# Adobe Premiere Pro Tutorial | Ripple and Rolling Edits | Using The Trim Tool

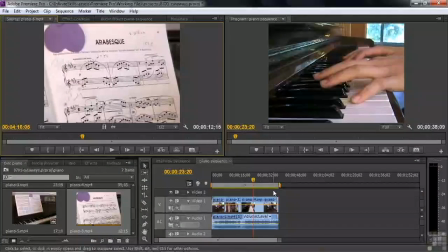(24:47)
I want to go to the end of this clip, so I press the down arrow key, 23:20, and we're going to go to Oh, 29:23.
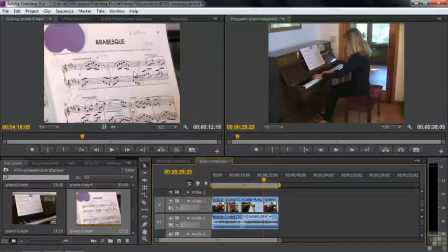(24:55)
So 6 seconds worth of shot there. That's a pretty long shot, but we can do it. Let me go over here and make sure we got 6 seconds worth of this thing. So I click on that. We got plenty of time. 10 seconds. So I'm going to drag just the video only over here.
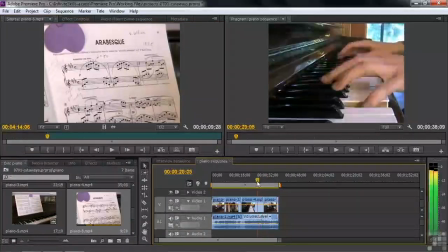(25:08)
Let me go back to this point where she just is going to touch that bass key. So right there. Back up a few frames with my left arrow key. There we go. Now I'm going to cover that up. So I'm going to take video only from here. Drag it down here. Right there.
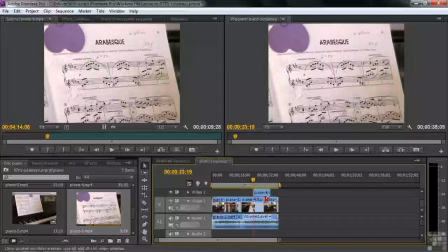(25:24)
And now I just need to move it over to the edit point because I know that we're going back to this wide shot, which is actually the original shot. So we know that's going to be right on time because that shot and that shot are the exact same thing. They're both the original piano 1 shot. So I'm going to drag this fellow over to the left here like so.
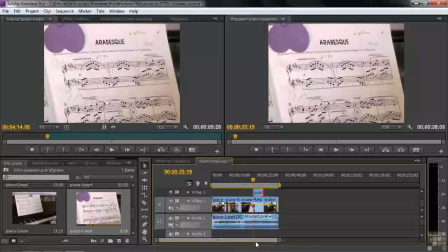(25:42)
And now we've covered up that small, minuscule mistiming. And we'll see how this works here.
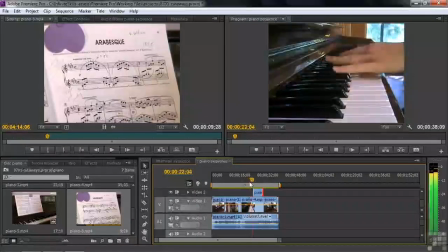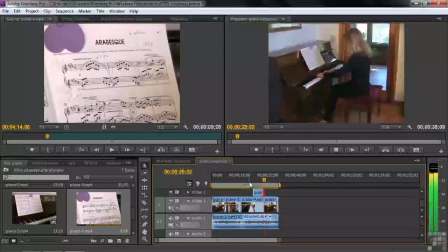So that works out just fine. No one's the wiser that we just had a little bit of mistiming, and I've got this cutaway that I shot just in case something like this happens.
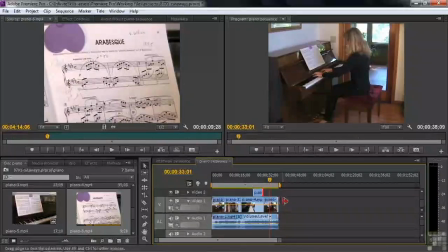(26:11)
And then I did a couple things here at the end that if you're paying attention, really looking closely, you might be wondering what those things are at the end. I'm going to zoom in a bit by pressing the plus key to show you.
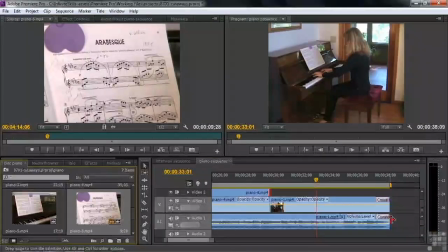(26:20)
I put a little cross dissolve here to fade out the video and a cross fade to fade out the audio like this.
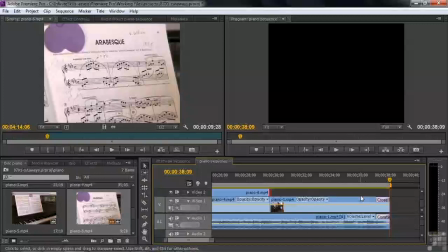(26:32)
That just to kind of ease out because when I shot this, I didn't have her play the entire piece, just that little segment there so that I could use it as an example for cutaways, plus some other things that I'm going to talk about down the road. So that, folks, is how you use cutaways. You use cutaways to deal with little problem areas for your editing. When shots are too similar, you've got some kind of awkward camera move,
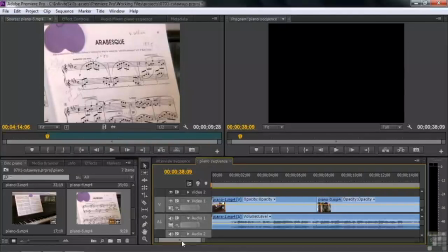(26:51)
or you've got two sound bites put together where there's going to be an obvious little jump cut from one bite to the next.
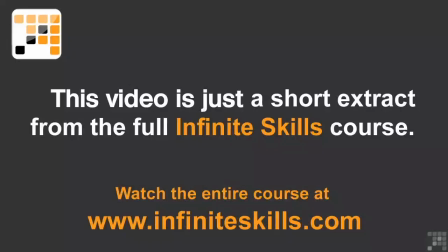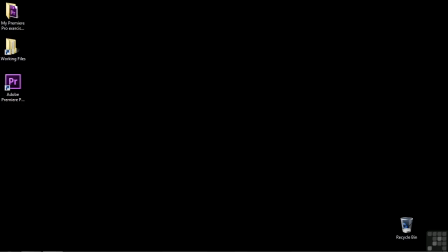(27:06)
In the previous lesson, I discussed how to use the trim tool to make edits in a sequence on the timeline panel. In this lesson, I'm going to talk about the other two commonly used tools, the ripple edit tool and the rolling edit tool.
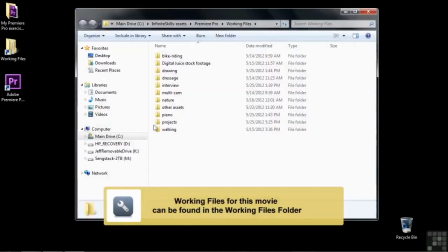(27:19)
To follow along, go to the working files folder, open up projects, and open up 0603 Ripple Rolling.
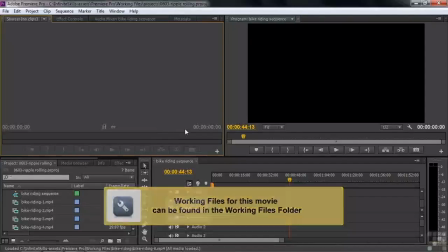(27:26)
This will look familiar to you. We've got the bike riding sequence and the 6 bike riding clips.
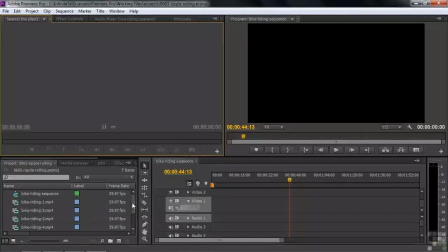(27:31)
This time we're going to use just 4 of them, at least at the get-go. So scroll down a bit. Click on Bike Riding 3 and then shift-click on Bike Riding 6 and drag those 4 clips over here to the sequence.
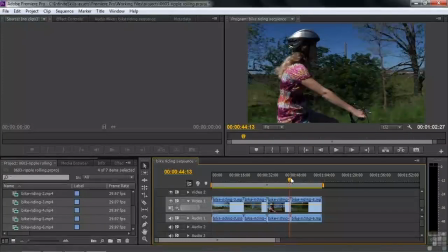(27:42)
We have a 4-clip sequence now instead of 6 because I want to use those 2 low-angle shots here instead of the higher-angle shots.
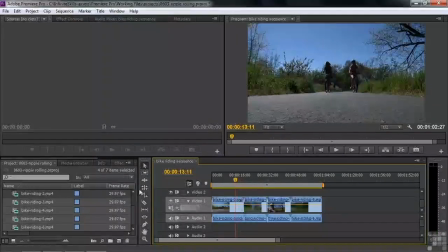(27:50)
There we go. Now, let's take a look at the Tools panel here. The top tool, your go-to tool, is the Selection tool. That's on there by default. You almost always have that one selected. As you move around, the tool changes. It's actually a context-sensitive tool that changes to another kind of tool depending on where you're looking at it.
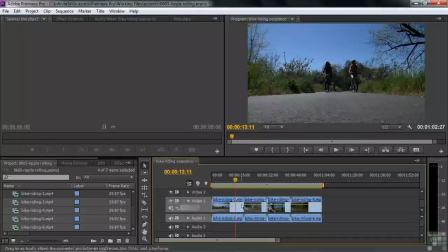(28:07)
If I go over here, I get the trim tool, go down here, and I can control that little rubber band. Depends on where I put the tool. It changes into some other tool because it's a context-sensitive tool, but most times you use it as a trim tool like that.
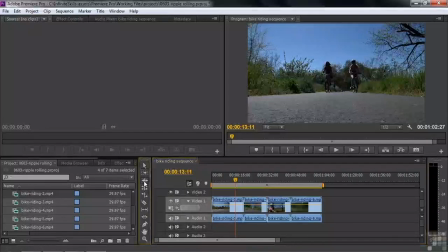(28:19)
You also have a ripple edit tool there. If I click that, it's going to look just like the trim tool, except it's going to be yellow. And here's the rolling edit tool. This will kind of look like the ripple edit tool. It's going to be red, but it works only when you hover between 2 clips.
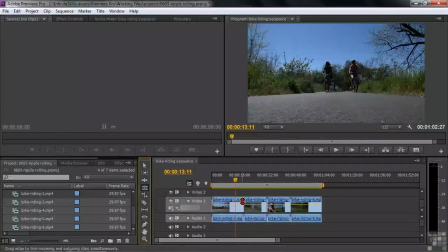(28:34)
That means that you can change the lengths of both clips at the same time. If I were to drag it left, that would lengthen the one to the right and shorten the one to the left. But here I can't do it at all because I'm looking at the entire clip here. There are no header tail frames that I can move around.
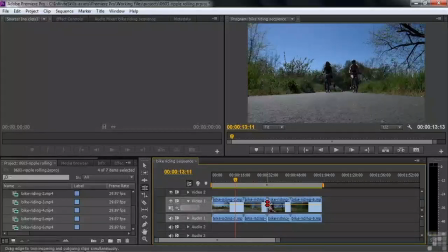(28:47)
Those little triangles again say there are no header tail frames here that you can work with. So we'll use the rolling edit tool only after we have trimmed some stuff away so we've got some head and tail frames to work with.